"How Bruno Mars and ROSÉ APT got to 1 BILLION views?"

Now that we've added that fun,
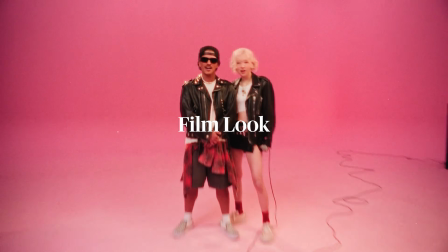[4:07]
nostalgic, doodly, handwritten vibe, let's move on to this vintage film look that gives the whole piece that nostalgic charm. Now I'm really excited about this because it allows us to use the Artlist plugins.
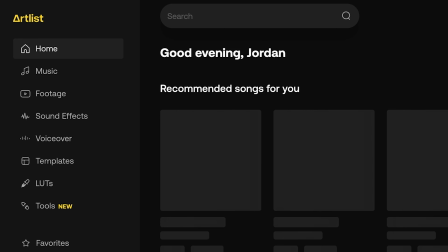[4:20]
So if you don't know how to get the plugins, you head to Artlist, click on Tools,
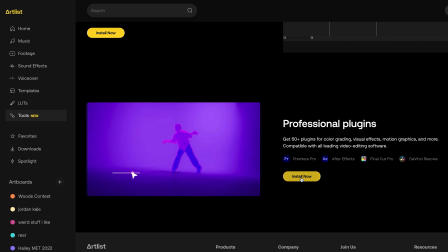[4:25]
scroll down to your professional plugins and click Install Now. Artlist Hub will start to download, open it up, and here's what you'll see. Your library, AI Assistant, which we'll go over later as a bonus at the end of the video, and then plugins.
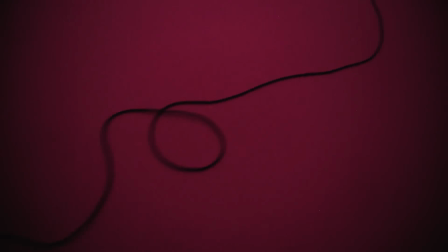[4:38]
Look at all this stuff. Oh, it's good. Since our ROSÉ video already has film grain on it, we're not gonna be able to recreate it or demonstrate it,
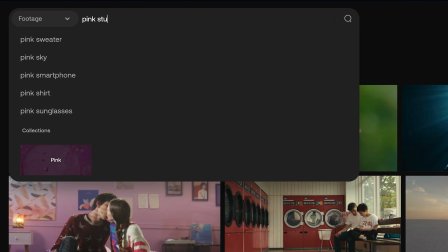[4:46]
so I'm going to download a new video from Artlist, Pink Studio. How convenient. This shot is pretty fun.
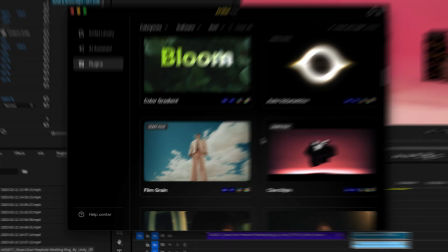[4:55]
Hit download. We are going to use the staff pick film grain, baby.
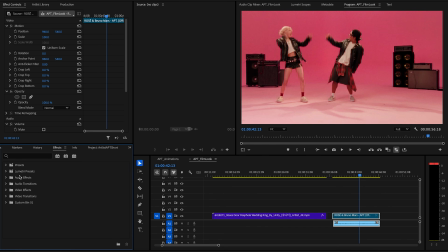[5:01]
Once we install the plugins, all you have to do is go to Effects, Artlist Grunge, Film Grain.
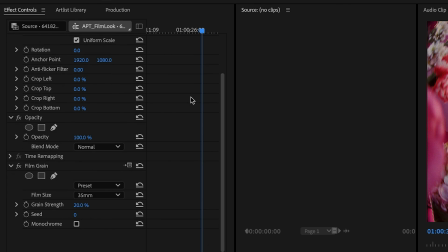[5:07]
Let's drag it to our clip. Check out our effect controls. We have a few different presets.
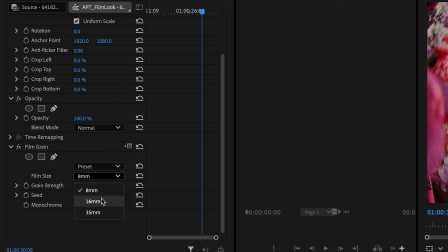[5:12]
The Bruno Mars Rosé music video feels like 16mm to me, so we're gonna go for that.
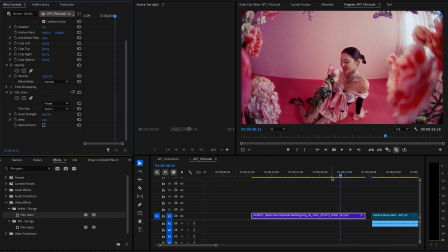[5:17]
We can turn up our grain strength. Actually, I kind of like 35mm, but just turn it up a little bit.
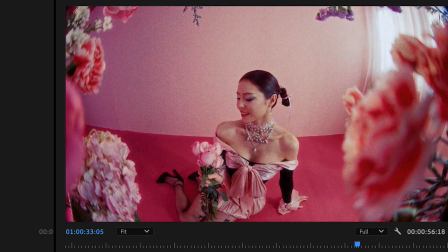[5:22]
It even adds a little flicker, which is very reminiscent of film. It looks great.
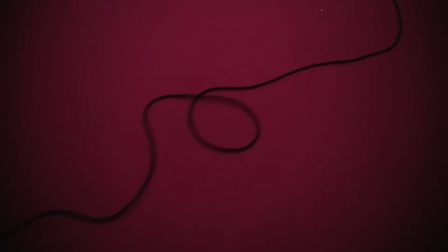[5:27]
Now, one thing that I do want to add, a huge attribute of real scan film, is these little tiny white dots, these little dust particles.
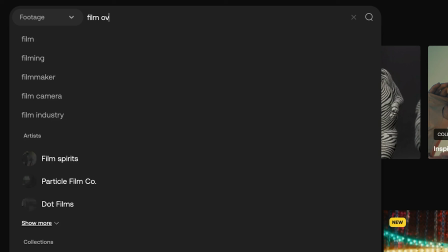[5:35]
To add that detail, let's head back to the website. Type in film overlay, and then let's take this little 9-second shot.
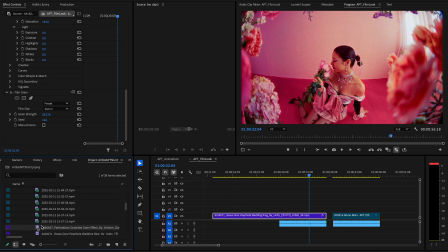[5:42]
Let's give that a download, drag it on top of our footage.
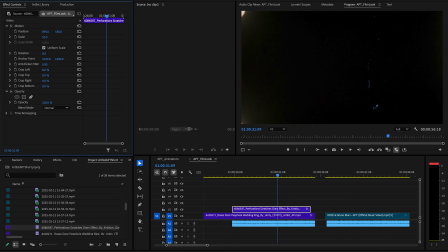[5:46]
We're gonna just upscale it so it fills the entire frame, and then change the blend mode to lighten.
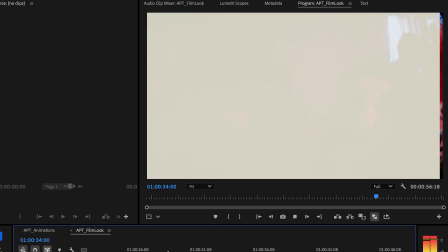[5:56]
It gives us little tiny flashes every once in a while. That's pretty good. All right, now what else can you do?
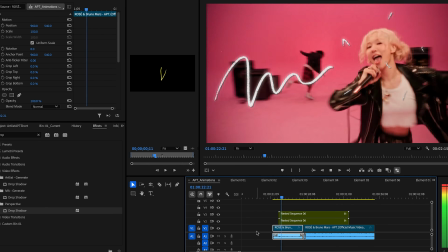[6:01]
Remember I told you that little glow trick to add softness to your footage? Let's apply that again here.
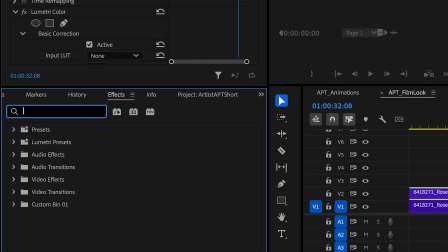[6:06]
So we're just going to duplicate the shot, head to Effects, search up Gaussian blur, and add that to our shot.
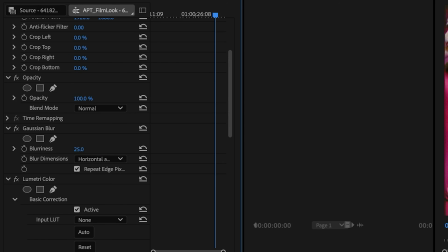[6:13]
Turn up the blurriness to about 25, and then change the entire blend mode to lighten.
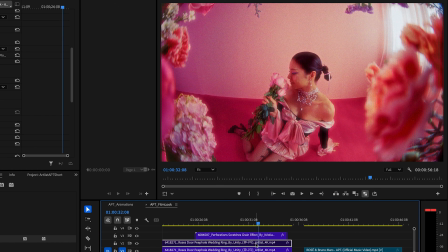[6:17]
You probably wanna put the opacity to something like 40%. If you just do a little before and after, you can see the tiny bit of glow that adds. It really helps it feel like film. Also, really quickly, I wanna tell you about the Artlist library extension, which is pretty much my favorite thing ever.
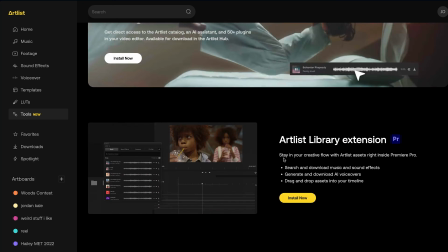[6:33]
I absolutely love it. Again, you can go to Artlist Online, go to Tools, and install the Artlist library extension for Premiere Pro.
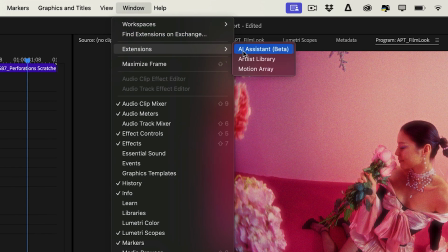[6:41]
Once it's installed, you head to Window, Extensions, and go ahead and click Artlist Library.
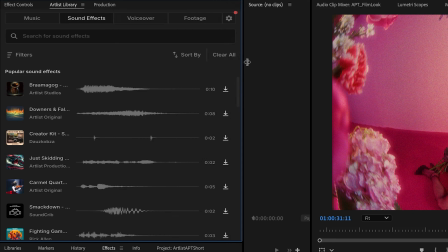[6:47]
And it's going to open up a little panel right here. It's the most beautiful panel ever.
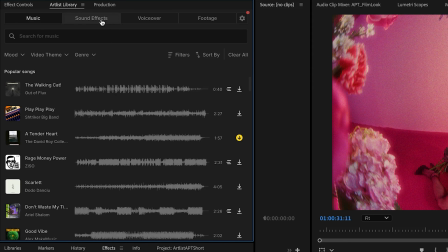[6:51]
It's gorgeous. Inside you have music, sound effects, voiceover, footage. So what if we want to add some sound effects, some film texture? Let's search up film inside of Premiere.
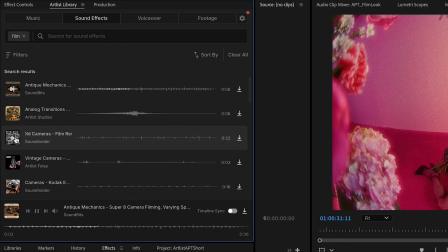[7:03]
Have a little listen. Okay, not too bad. I like this first one. Now check this out.
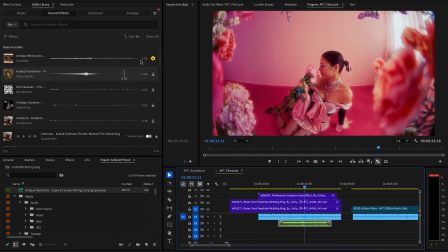[7:11]
All you have to do, click and drag the sound effect into your shot and it'll automatically download it and put the file right inside of your project automatically.
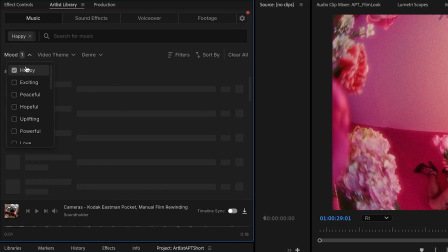[7:19]
Maybe let's just replace the music. You can change the mood. Let's do happy and maybe like a little bit of a rock vibe.
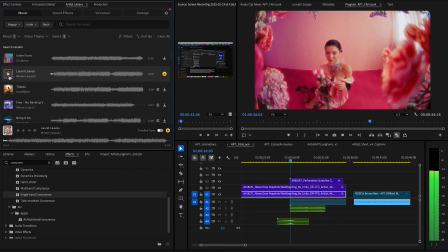[7:27]
Also, a huge advantage of the Artlist library is synonymously playing both the music and the timeline so you can preview how the song feels in context.
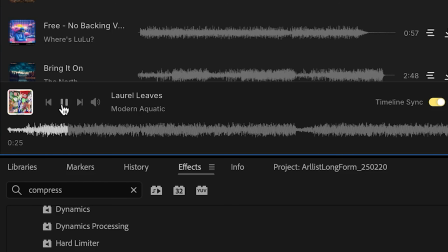[7:36]
Just click timeline sync, and whenever you play the song, the timeline will also start playing.
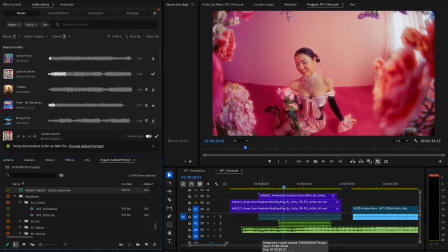[7:42]
Again, click and drag, and boom, just like that, it's in the project. So let's check it out side by side and see how we did.
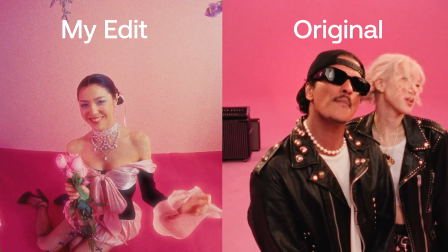I get a little too excited when I edit. Oh, by the way, if this is valuable, please let me know by liking and subscribing.
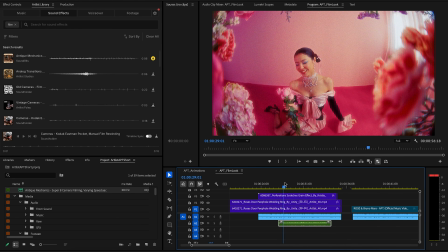[8:02]
It really helps us dive deeper into the art of video creation and editing, and ultimately help you out more too.
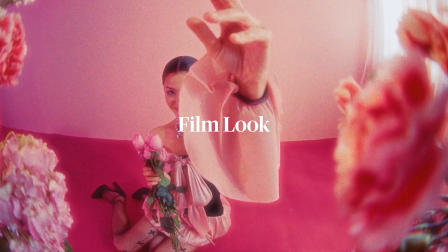[8:07]
Okay, we have our handwritten elements, we have our vintage vibe locked in. Now it's time to get out of Jordan's comfort zone.